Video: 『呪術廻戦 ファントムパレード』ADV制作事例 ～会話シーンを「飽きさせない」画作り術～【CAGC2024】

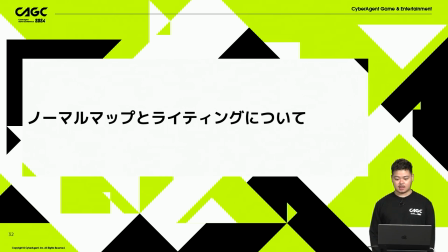(8:45)
ノーマルマップとライティングについて中山からご紹介させていただきます
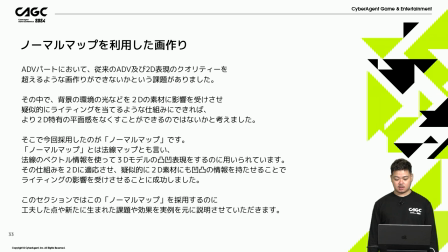(8:52)
ノーマルマップを利用した絵作り我々ファンパネのADV制作チームの課題としてより先進的で臨場感を持たせる絵作りを目指したいという課題がありましたいろんな手法がある中でライブ2Dのキャラたちを
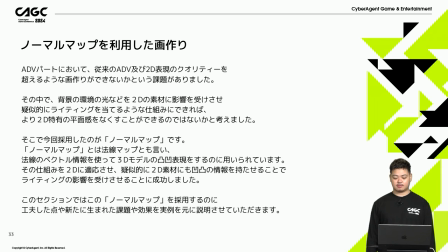(9:06)
ADV上の背景に実際いるような臨場感を出すために背景に合わせた環境の光や色味などライブ2Dのキャラたちに影響させる仕組みにすれば先進的でかつ臨場感も持たせられてさらに2D特有の平面感もなくしクオリティアップにつながるのではと考えました
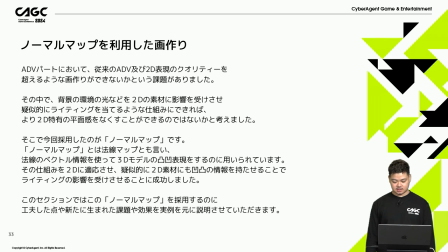(9:27)
この仕組みを実現するのに採用したのがノーマルマップになりますノーマルマップは方線マップともいいまして3Dでは当たり前のように使われているのですがテクスチャに凹凸の高さ情報を持たせるのも今回2D素材に適応して技術的に2D素材に凹凸の情報を持たせて
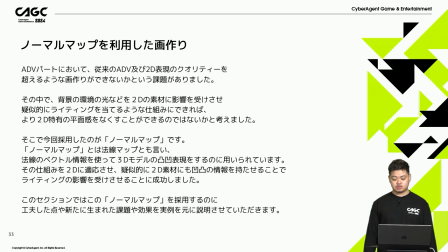(9:46)
ライティングの影響を受けさせることに成功しましたこのセクションではこのノーマルマップを採用するのに工夫したことや成功事例 課題などをご紹介させていただきたいと思います
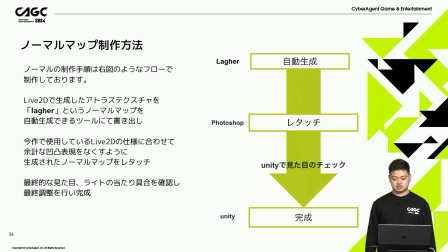(9:59)
ノーマルマップの制作手順は図のような3つの工程で制作しておりますまずはラガーというライブ2Dで生成したアトラステクスチャからノーマルマップを自動生成できるツールで書き出しをしていきます
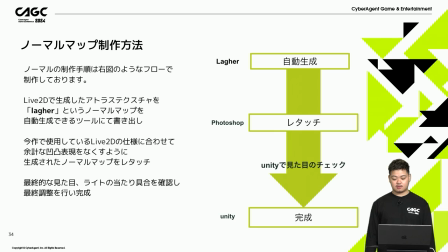(10:13)
次に書き出したノーマルマップに仕様に合わせたレタッチをユニティで確認しながら行っていきます最後に実際のADV上でモーションやライトの当たり具合を確認して完成となります
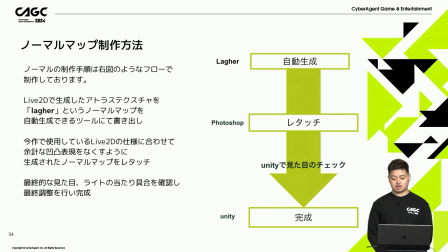(10:28)
この最後の工程各位が一つ一つユニティで細かく確認して動画で書き出して確認するといったフローだと後戻りや対応が遅くなったりするのでキャラごとにモーションや背景の位置を変えてどう見えるか確認できるスクリプトを作っていただいたのでこの工程がとても今は楽になっております
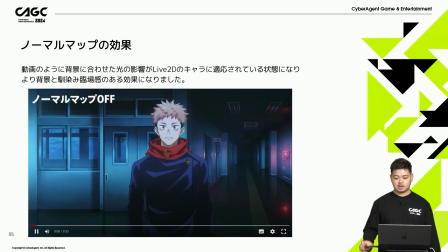(10:51)
それではノーマルマップの効果を見てみましょう動画のように背景に合わせた光の影響がLive2Dのキャラに適応されている状態になるとより背景となじみ臨場感のある効果になります
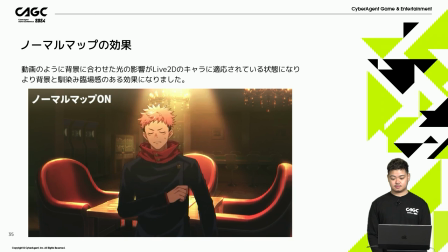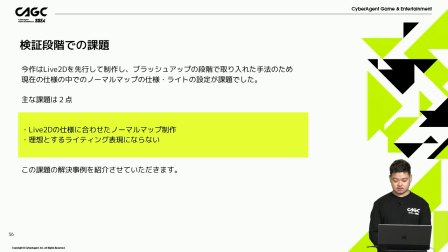(11:28)
それでは今回このノーマルマップを採用するにあたり課題になった2つLive2Dの仕様に合わせたノーマルマップの制作理想とするライティング表現にならないこの2つをご紹介させていただこうと思います
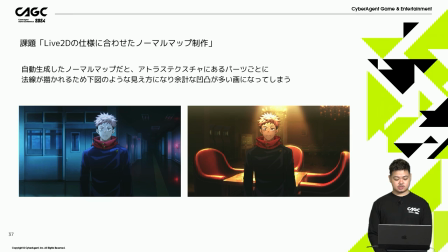(11:44)
課題1つ目Live2Dの仕様に合わせたノーマルマップの制作自動生成したノーマルマップはパーツごとに凹凸をつけられてしまうので絵タッチをしないとこのような見え方になり
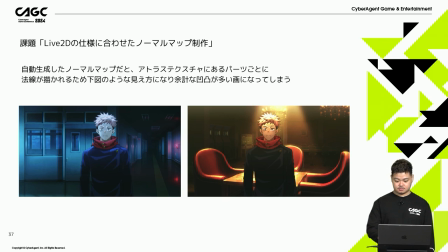(11:56)
余計な凹凸が多い絵になってしまいますこの課題を解決するため自動生成したノーマルマップを
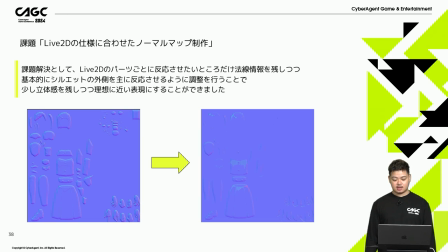(12:04)
ライトの当たり具合を確認しながらデタッチをしてシルエットの外側が主に反応するような調整を行いました若干のリッチさを出したいので少しだけ凹凸は残しつつ今の仕様に落ち着きました
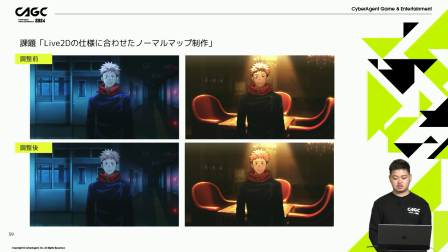(12:24)
実際に出来上がったものがこちらになります調整前と調整後だと凹凸の見え方が異なりますよね
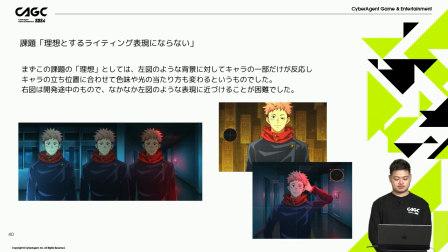(12:35)
次の課題は理想とするライティング表現にならないということですまずこの課題の理想としては左図のように赤く強いライトがある部分にはエッジに強いハイライト青い淡い光があれば青く反応するような